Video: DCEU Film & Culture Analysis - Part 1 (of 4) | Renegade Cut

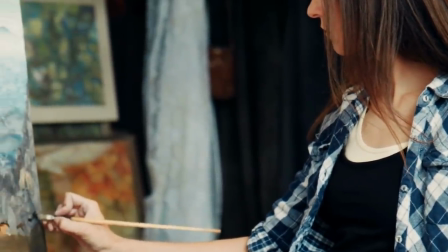(41:00)
Saying art is subjective to end the debate is not the kill shot that those who say it believe it to be.
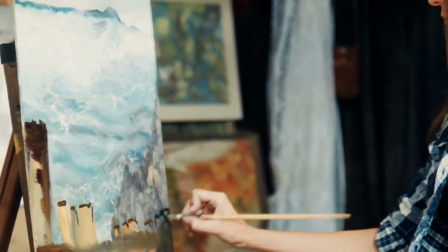(41:08)
Saying art is subjective to end the debate is forfeit.
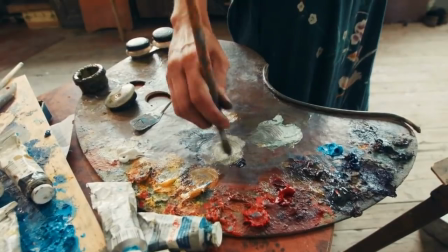(41:13)
So, is all art subjective anyway? Well, not exactly.
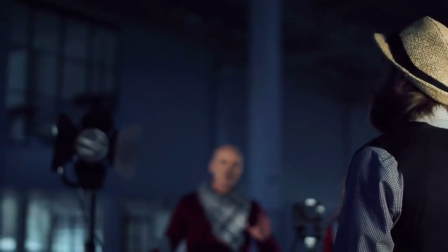(41:20)
See, I'll explain. A movie is made up of a lot of different jobs run by a lot of different people,
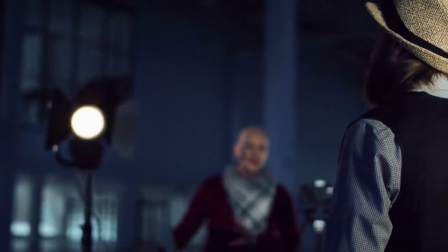(41:27)
and the line between something that is an art and a craft begins to blur.
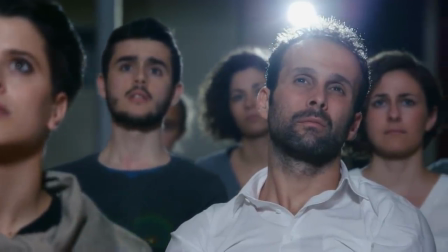(41:32)
The subjectivity of art comes from those witnessing it, not from the craft itself.
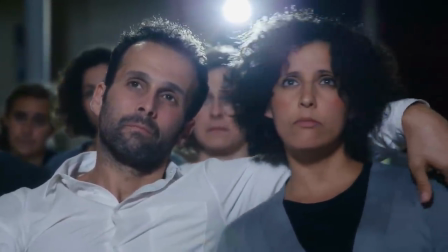(41:38)
Meaning if someone in the audience enjoys a movie, that is their subjective feeling, and that's fine.
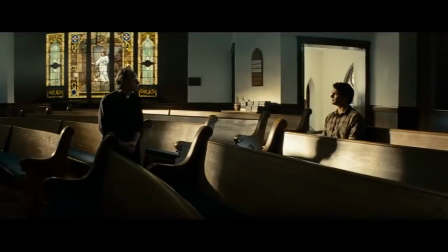(41:44)
But there are objective standards to what makes something effective or engaging in a movie.
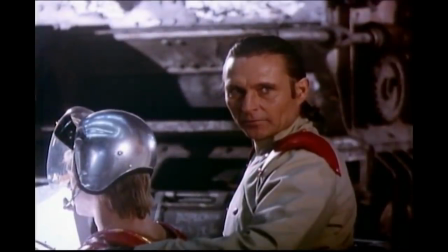(41:51)
For example, someone claims that a film has a plot hole by providing a discrepancy between one scene and another.
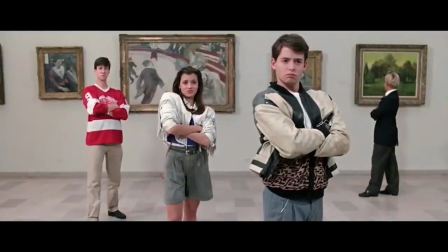(41:59)
One can provide objective evidence for what is and is not strong cinematography based on what the human eye finds striking.
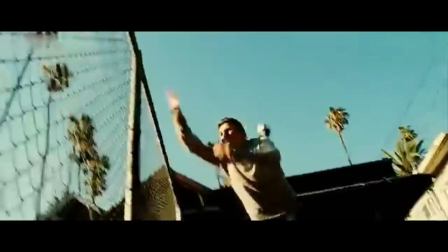(42:08)
One can provide objective evidence for what is and is not coherent editing
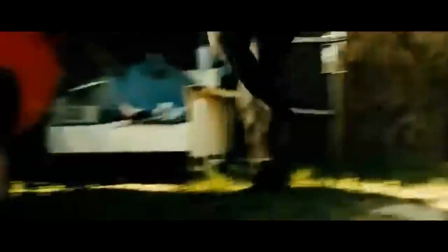(42:13)
based on what the human brain finds easy or difficult to either remember or follow.
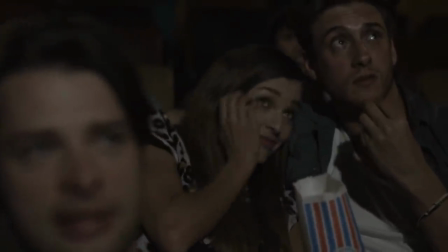(42:18)
Film critics, I'm sorry but it's true, usually have a greater understanding of these truths about film than the average moviegoer,
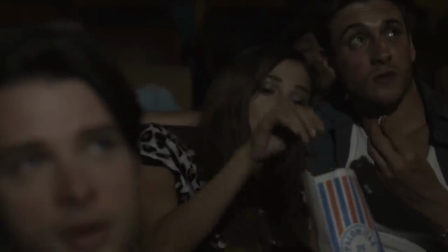(42:25)
and definitely the average tribalist. Partly because critics often have degrees in this field, but also because, well,
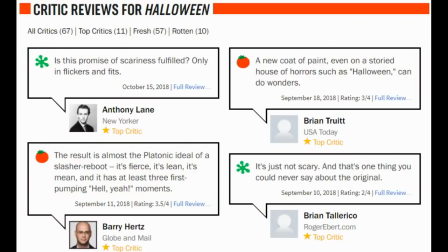(42:33)
you ever notice how their reviews explain why a movie does or does not work instead of just saying art is subjective?
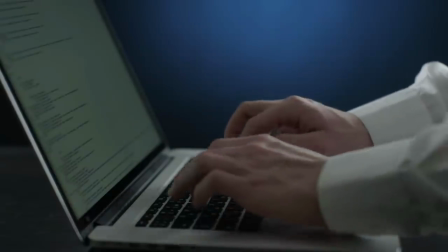(42:41)
Well, that's because they know it's a bullshit non-argument that does not explain anything, and it's not even entirely true.
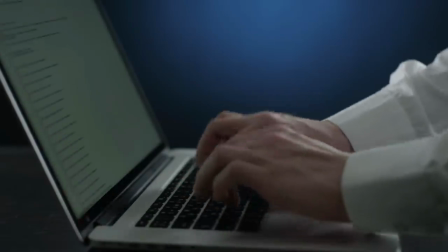(42:48)
Their review is what is subjective, their feelings are what is subjective.
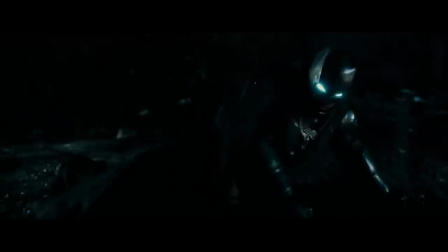(42:53)
There is no such thing as a truly objective review because a human being cannot escape their humanness,
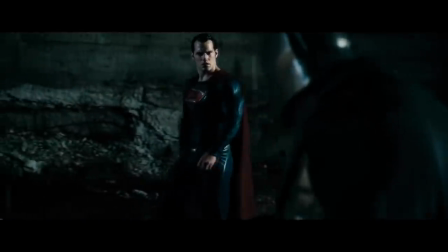(43:00)
but a review or an explanation on why a movie is bad can contain objective evidence.
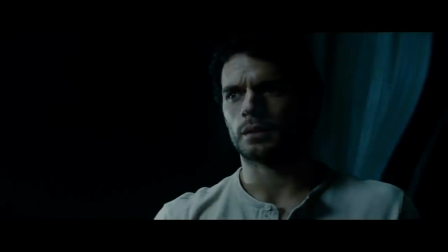(43:07)
Review of a movie or opinion of a movie, subjective. Evidence to that end, potentially objective.
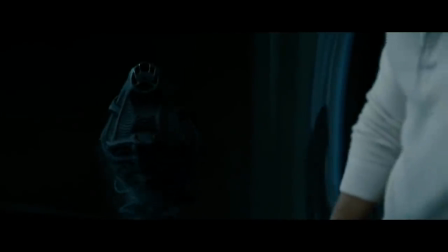(43:14)
Here's an example outside of Man of Steel.
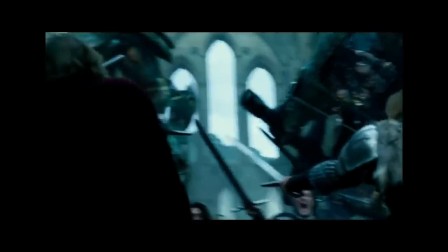(43:17)
In Transformers: The Last Knight, the aspect ratio of the film changes many times throughout the course of the film.
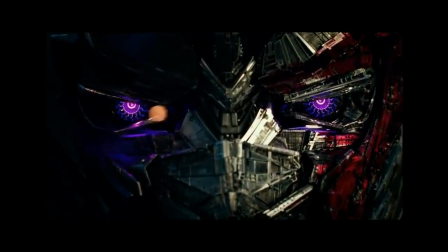(43:23)
In fact, it even changes many times over the course of a scene.
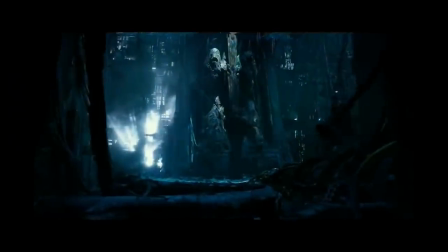(43:28)
The eye generally finds this jarring and distracting in the same way that noticing a boom mic in a shot can be distracting.
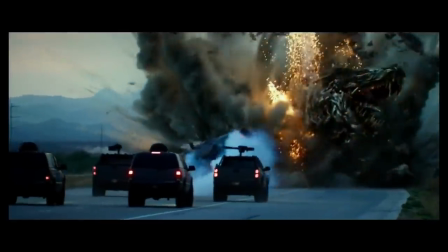(43:36)
The frame is compromised. Now, whether this bothered you as an audience member is subjective,
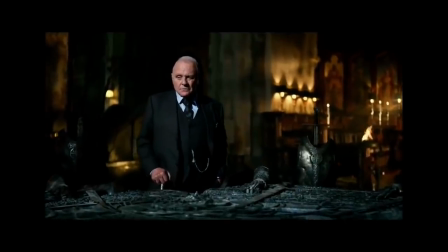(43:43)
but the fact that it exists and that it can be distracting to the human eye are
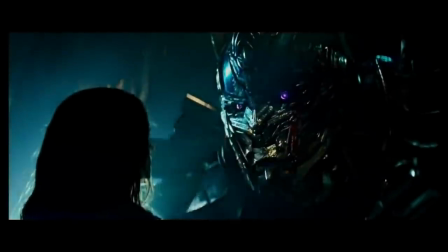(43:48)
objective pieces of evidence against the quality of this film. Example within Man of Steel.
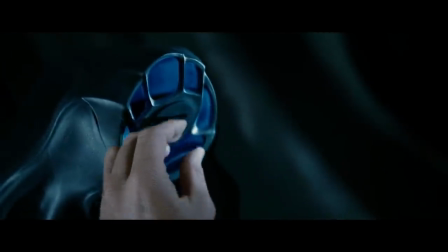(43:54)
The human mind reacts to various colors differently and associates different colors with different moods.
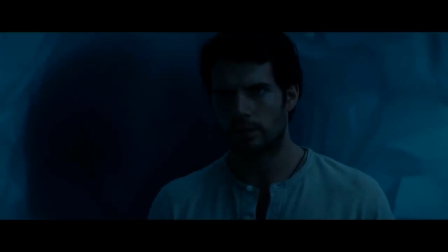(44:01)
Man of Steel has a washed out color palette throughout the film. Rarely does it deviate from these muddy gray colors.
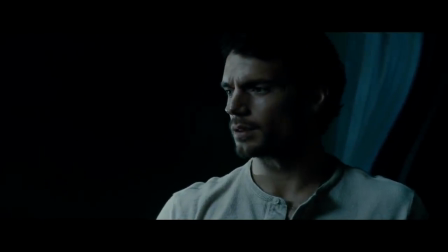(44:09)
This creates a consistent mood in the entire film, which means the audience may feel the same way during the scene in which Clark Kent
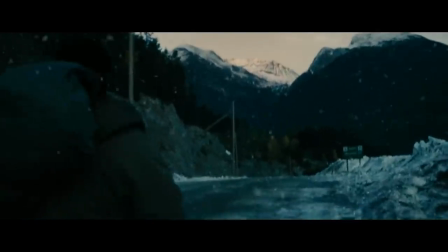(44:17)
becomes Superman as we do when Clark Kent is sad and lonely.
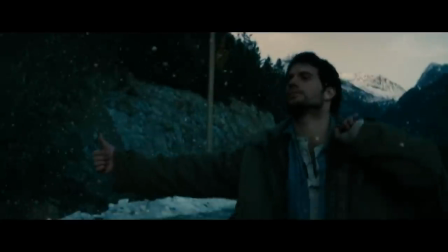(44:22)
Whether or not this bothered you is subjective.
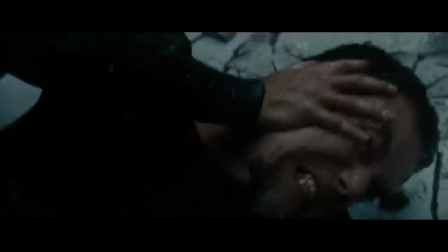(44:25)
Whether or not it exists and can be judged based on how human beings often experience color in visuals is objective.
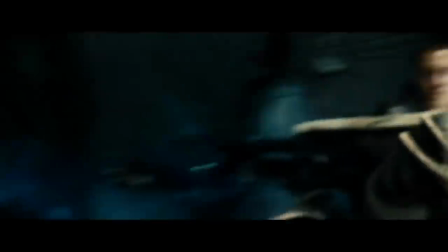(44:34)
In terms of visual intensity in film, there is affinity and contrast.
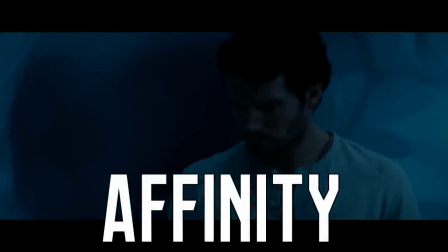(44:40)
Affinity means similarity. Contrast means difference.
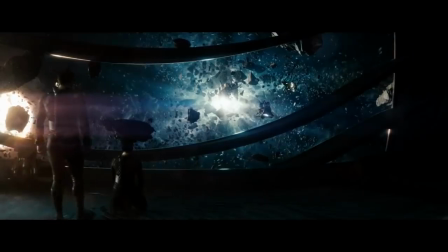(44:44)
Not every scene in a movie can have high contrast or high affinity because the
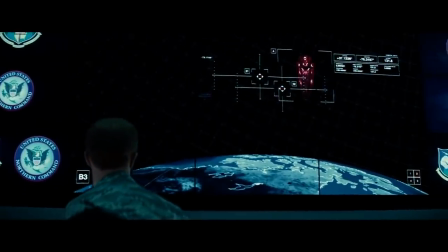(44:49)
audience needs to be told through film language when something is important and when something is not.
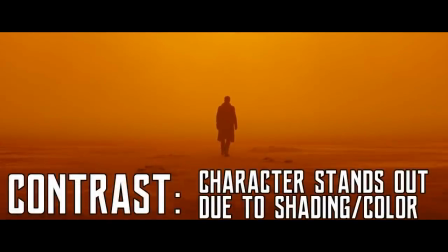(44:55)
In this scene in Blade Runner 2049, Ryan Gosling is silhouetted against a brightly exposed background. We get the sense, based on this visual, that his journey is momentous.